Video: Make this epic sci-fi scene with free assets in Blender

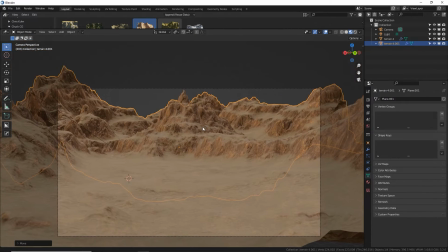[8:17]
Yeah, it's way back there. So that'll really help with the depth. Now, let's start building with the assets we got set up earlier.
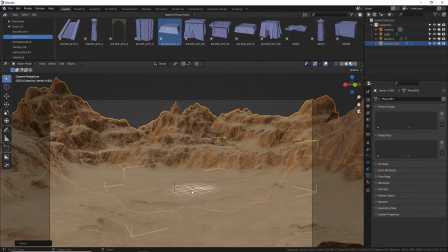[8:25]
So Ancient Arc 2. I'm going to make the central tower here.
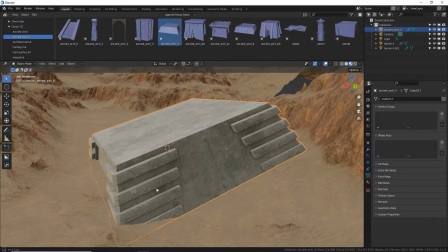[8:29]
When you drop something in, it will try to snap onto other faces, which in this case is all crazy.
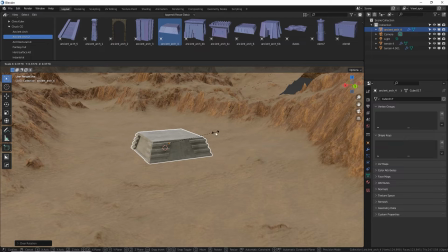[8:34]
So Alt-R to reset your rotation. Scale it down a little bit. I'm going to start just kind of building this tower here.
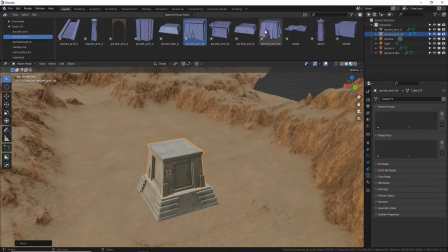[8:41]
Scale that down. Just kind of building like Legos, you know. Cool. I'm using S to scale and G to move. I'm actually going to swap these because I wanted an opening on the bottom.
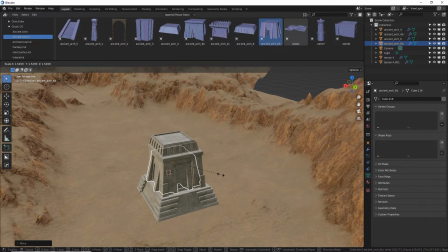[8:56]
So I'm going to move that down, scale it up, move this one up and scale it down. There we go. Just like Legos. And this is probably my favorite part of kit bashing. It's just throwing things together really quickly, being creative without having to be too technical because the modeling is already done. And I love that.
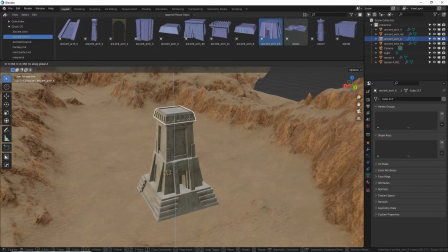[9:16]
Sometimes when you have to be technical and build stuff on the spot, you sort of lose that creative groove that you can be in sometimes. And it's just not good for productivity. Okay, that looks pretty sweet and ancient and very imposing.
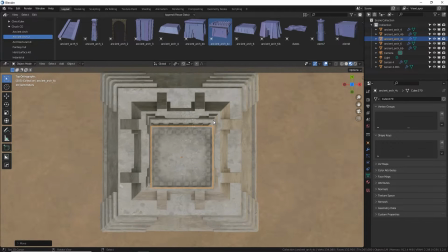[9:30]
I want to make sure everything's lined up really nicely. So let's see here. And just kind of looking at things like squares, making sure stuff is mostly centered. Does not have to be perfect.
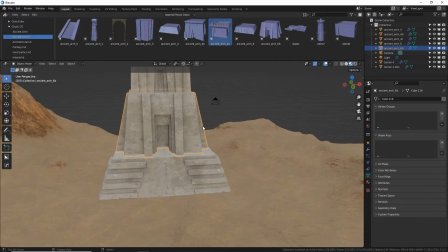[9:45]
Okay, and now I do have this opening, and I want some stairs to be leading up into this opening right here.
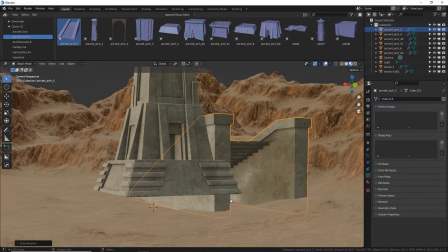[9:53]
So drop in a stair thing, Alt-R to reset the rotations. It is we're facing the wrong way.
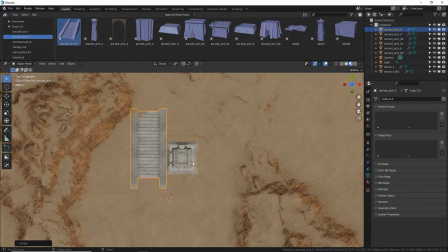[10:00]
So RZ180, enter. 7 for an above view. Let's place it here and scale it down big time.
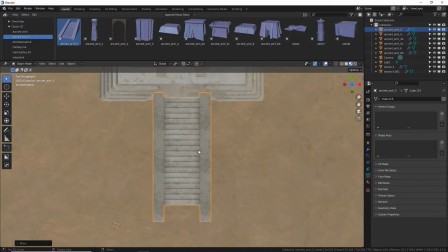[10:06]
If people are walking up these stairs, that sort of sets a little bit of the scale.
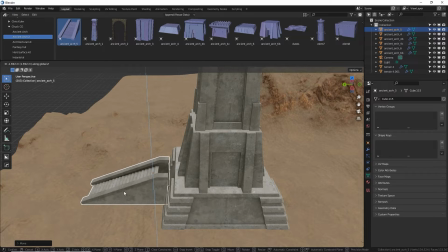[10:11]
Oops, wrong side. There you go. And to make it even smaller, we can just use 2 of them.
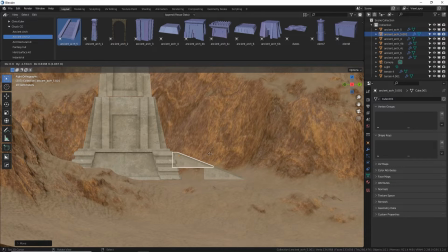[10:20]
So from a side view, I'm going to put this one here and another one right there.
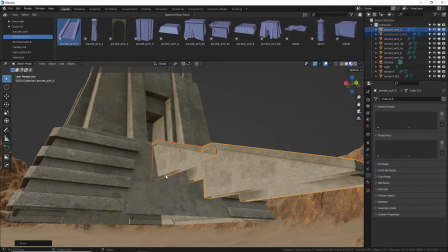[10:24]
You can fill in this gap later with a brick with the same texture, just so there's no gap there, unless you want there to be.
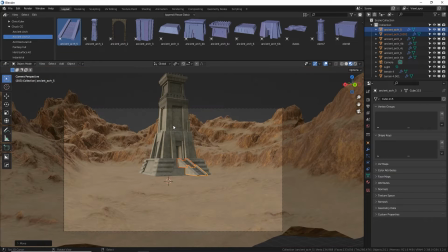[10:31]
And honestly, that little gap is probably not going to be visible because this render we're going to do is very hazy and mysterious. Okay, so I just grabbed the whole shape there. Let's drop it onto the ground.
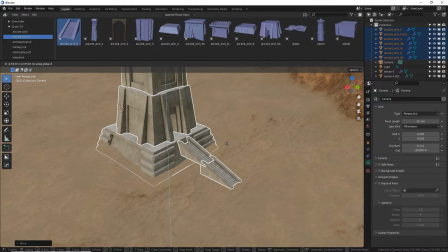[10:45]
Make sure it's contacting, if not buried in the sand a little bit. That's okay, right? If this thing's ancient, it's gone through a lot of climate changes and sand drift,
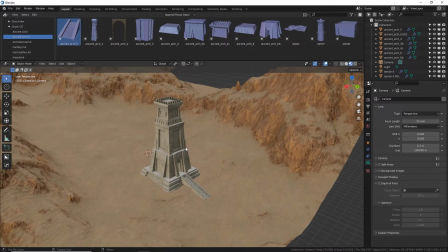[10:56]
maybe flooding, and then desert again, all that cool stuff. I like that.
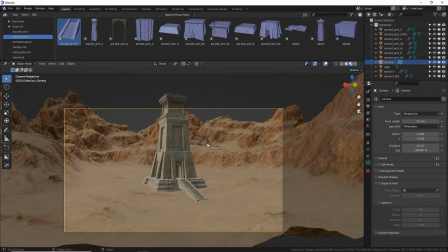[11:01]
To give it a more imposing and intimidating view, we're going to make it really large. So that means putting the camera kind of close, looking up from a low angle, like ground level,
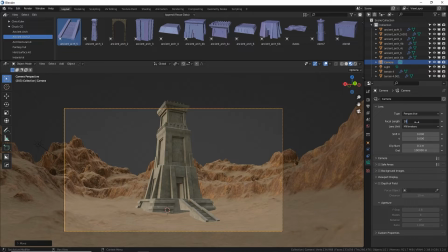[11:14]
and giving it a wide angle. So let's go from 35 to 18, maybe 22. Okay, cool. And let's use these aqueduct things on the side.
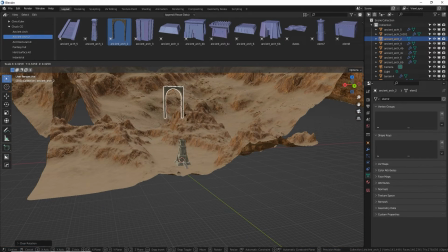[11:29]
Oh, they're really big. Really big. Coming off of the side of the tower like I did in my original render.
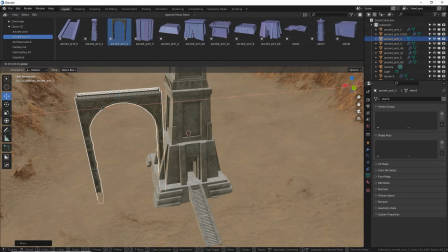[11:36]
We can bury this inside the tower. It's okay. Because I want it to be like a bridge or an aqueduct coming out.
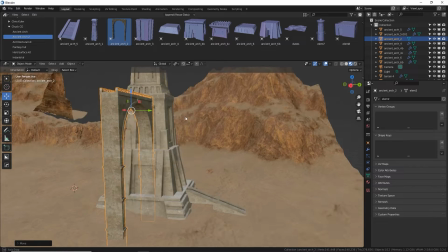[11:43]
Yeah, that placement looks pretty good.
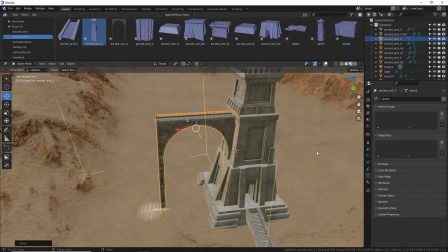[11:45]
And then in between each aqueduct, I wanted one of these watchtowers, which I don't want it to be as big as the main temple there.
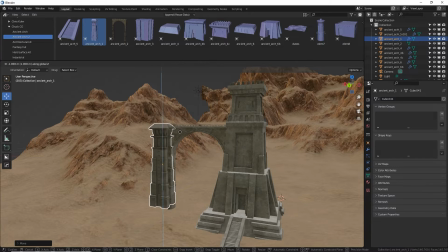[11:53]
So we need to make sure we have proper scaling so that the story
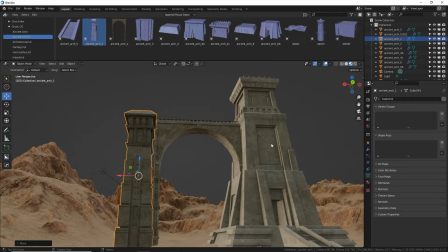[11:58]
can be told that this is the main thing, and these are just little guys on the side.
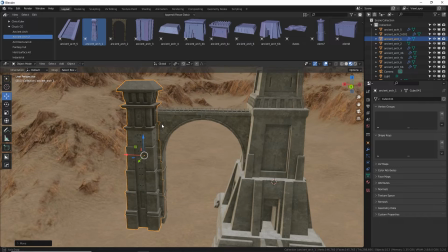[12:04]
Don't want to distract from the point of focus here.
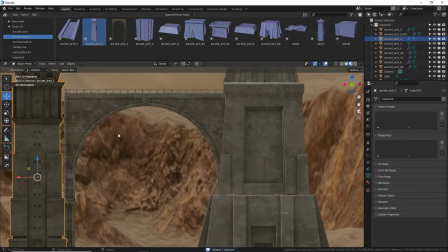[12:07]
Okay, I'm looking from this is a flat front view, and I can see a little bit of a gap. I don't want that gap, so let's move that in like that.
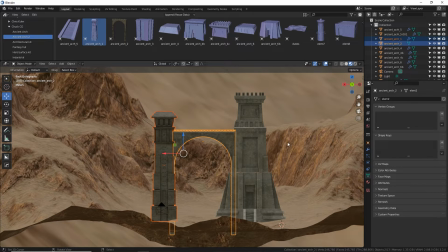[12:15]
Cool. Now we're going to start duplicating this thing out on the x-axis, so Alt-D-X.
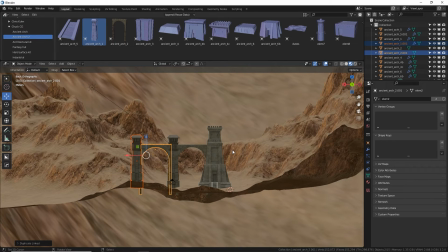[12:22]
Bury it a little bit like that, and then Shift-R will repeat your last step. Cool.